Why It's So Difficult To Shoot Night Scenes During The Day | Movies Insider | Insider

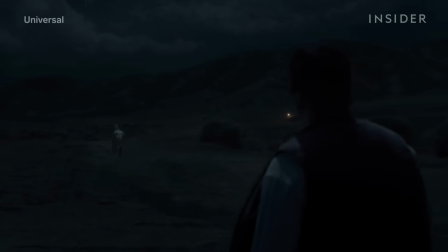There's a cool thing happening in this scene in Jordan Peele's note.
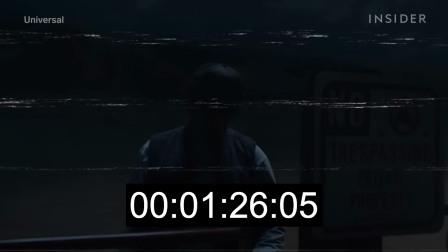You may notice it starts out pretty dark, then slowly gets brighter.
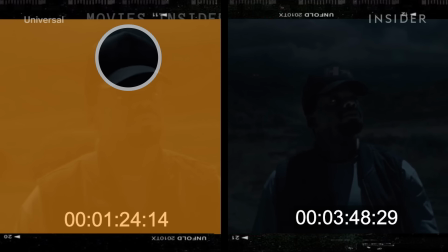Here, you can't see the logo on OJ's hat, but two minutes later, in a nearly identical shot, you can.
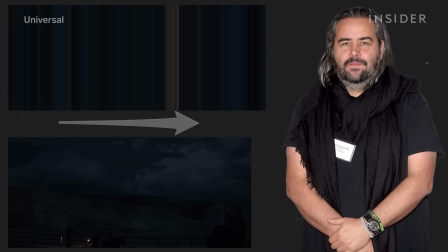It's an incredibly subtle trick that cinematographer Hoyte van Hoytema used to emulate how our eyes naturally respond to darkness. We build up a sort of phase in that are very slow, but that simulate very much your pupil dilations.
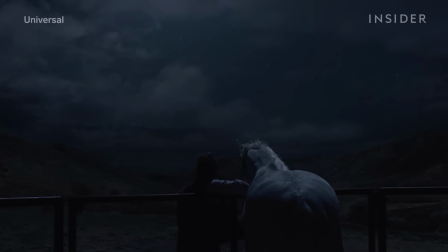But what makes this subtle trick possible is that this nighttime scene was shot in the daytime.
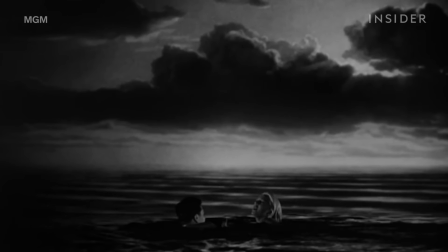Day for night is a technique Hollywood has used for years, but it hasn't always produced convincing results or clearly visible ones, as seen in shows like House of the Dragon.
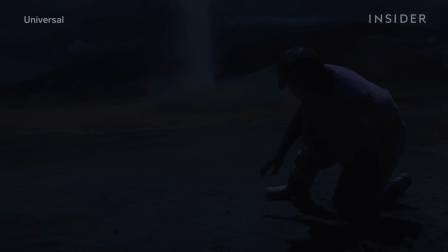So how did Hollywood get to this point?
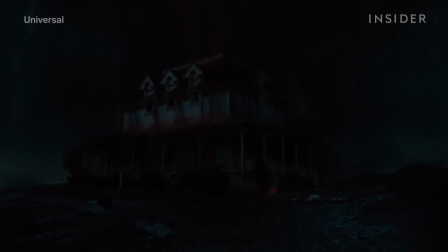Here you might be wondering, why wouldn't filmmakers just film their nighttime scenes at night?
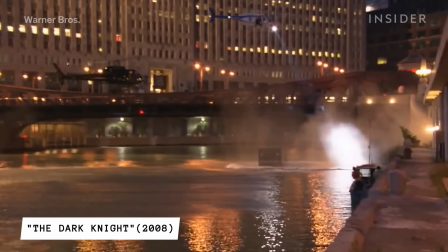And in reality, many do, taking advantage of artificial lighting and today's more sensitive digital camera sensors.
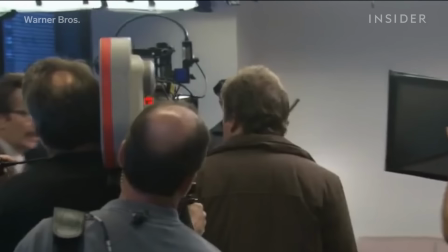But neither modern digital camera sensors nor traditional film have the sensitivity of the human eye in low-light scenarios.
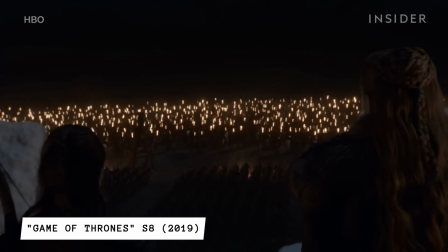That means that often when night scenes are filmed in natural lighting conditions, very little of the shot is visible.
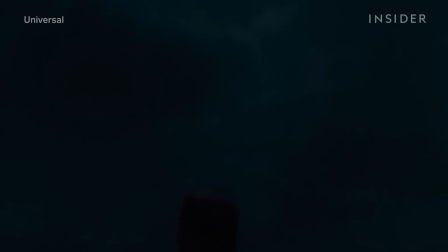This is why Hollywood often films what's called Day for Night, shooting nighttime scenes in daylight and using cinematic techniques to create the illusion of darkness.
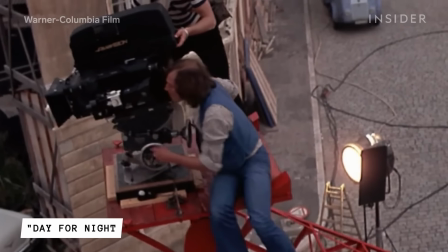Francois Truffaut even paid homage to the technique in a movie called Day for Night.
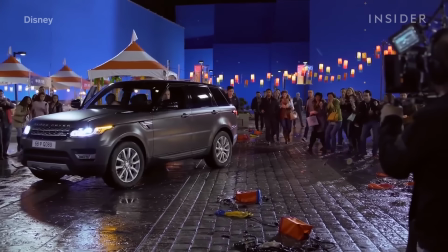One standard way to shoot Day for Night is by filming against a blue screen and creating a totally CG environment.
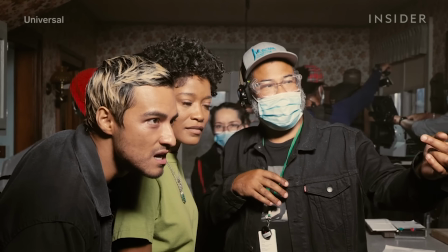But many filmmakers like Jordan Peele on NOPE want the grounded reality of shooting as much as possible out in the field.
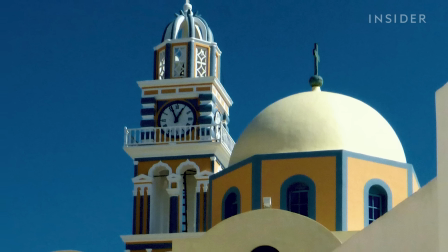When shooting on location, traditional day-for-night techniques typically involve manipulating the color grading,
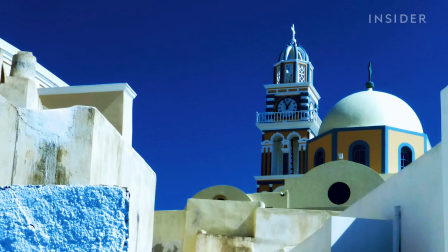adding a bluish tint, and upping the contrast on the image until it resembles night.
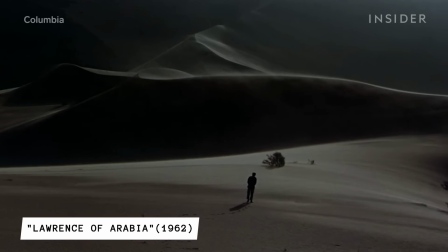Or using smoke, dust, or sand, and creating fake silhouettes.
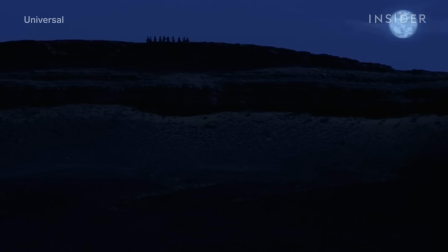The most famous examples of these techniques all shared a similar challenge as NOPE.
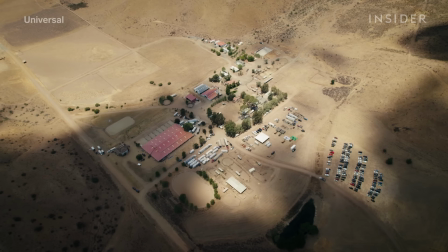Filming on location in vast desert landscapes, capturing expanses of land and sky that are just too big to light when filming at night.
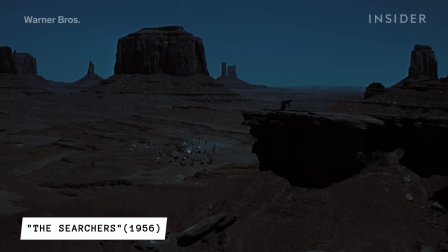But the combination of these techniques can create a slightly artificial look, one that Jordan and Hoyta referred to as movie nights.
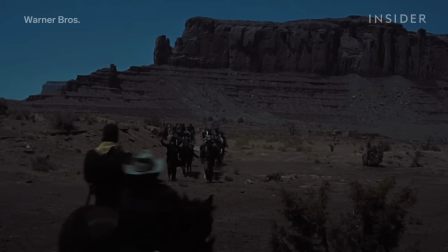They noticed the movie nights' aesthetic in their visual references for note, including older westerns and the 1962 film Lawrence of Arabia. There's big day for night secrets in Lawrence of Arabia, and it's great and it's grown. It's people on camels and quite fast landscapes. And we realized very quickly that we wanted that scope, but we didn't want that look.
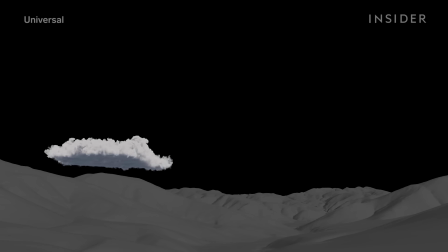But to go beyond the limited aesthetic of traditional day for night filming, they'd have to get much more technical and creative.
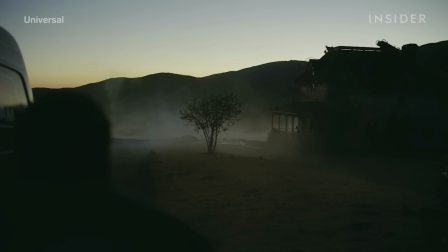Their goal was to capture the way the human eye sees at night, not the way a camera sees, like the way our eyes gradually adjust to darkness.
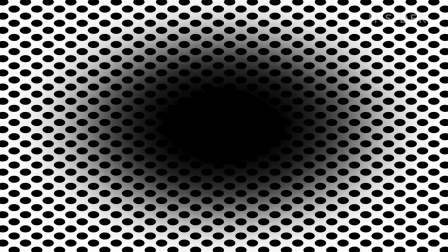Stare at this dark shape, or for that matter, just imagine it.
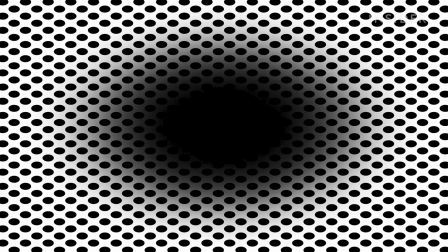It turns out, just thinking about dark spaces can start to dilate our pupils so that we can take in more visual information.
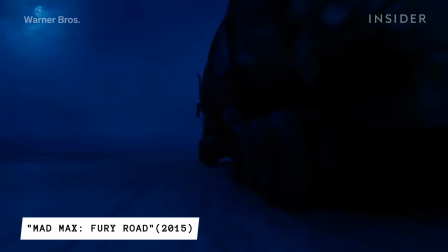Like Nope, Mad Max Fury Road emulated this transition subtly by starting its night scene out pretty dark to sell the night, then slowly making it brighter.
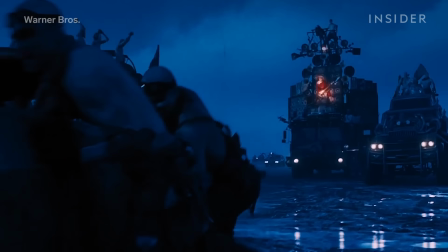Once our eyes are adjusted, there's the question of how to replicate the level of fine detail that we can perceive at night.
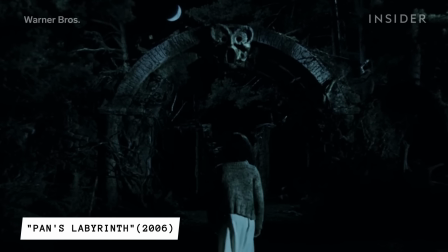Productions often struggle to nail this down,
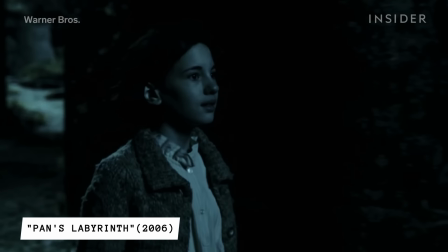especially because when filming day for night, DPs usually underexposed the scenes by three or four stops planning to make them as dark as possible.
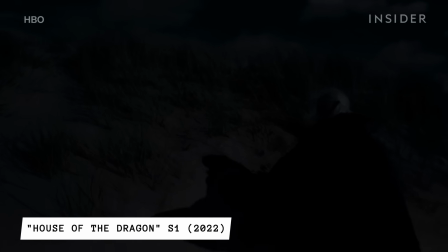However, underexposed day-for-night scenes are often rendered so dark to compensate for the daytime you can barely make out anything at all.
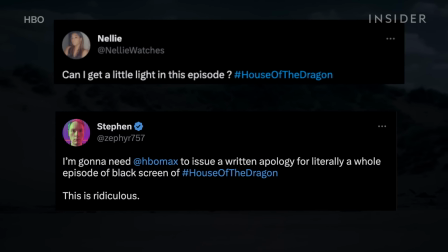Audiences have complained about this limited visibility in modern TV shows like House of
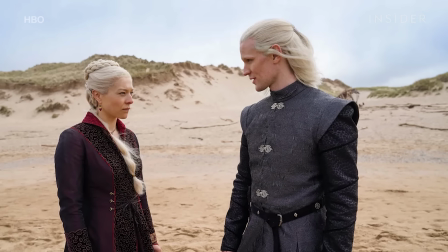the Dragon which was shot in full day and then darkened a lot in post.
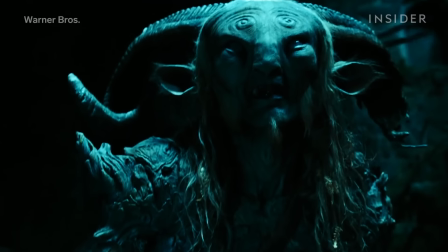Selective use of light can help make scenes more legible to viewers.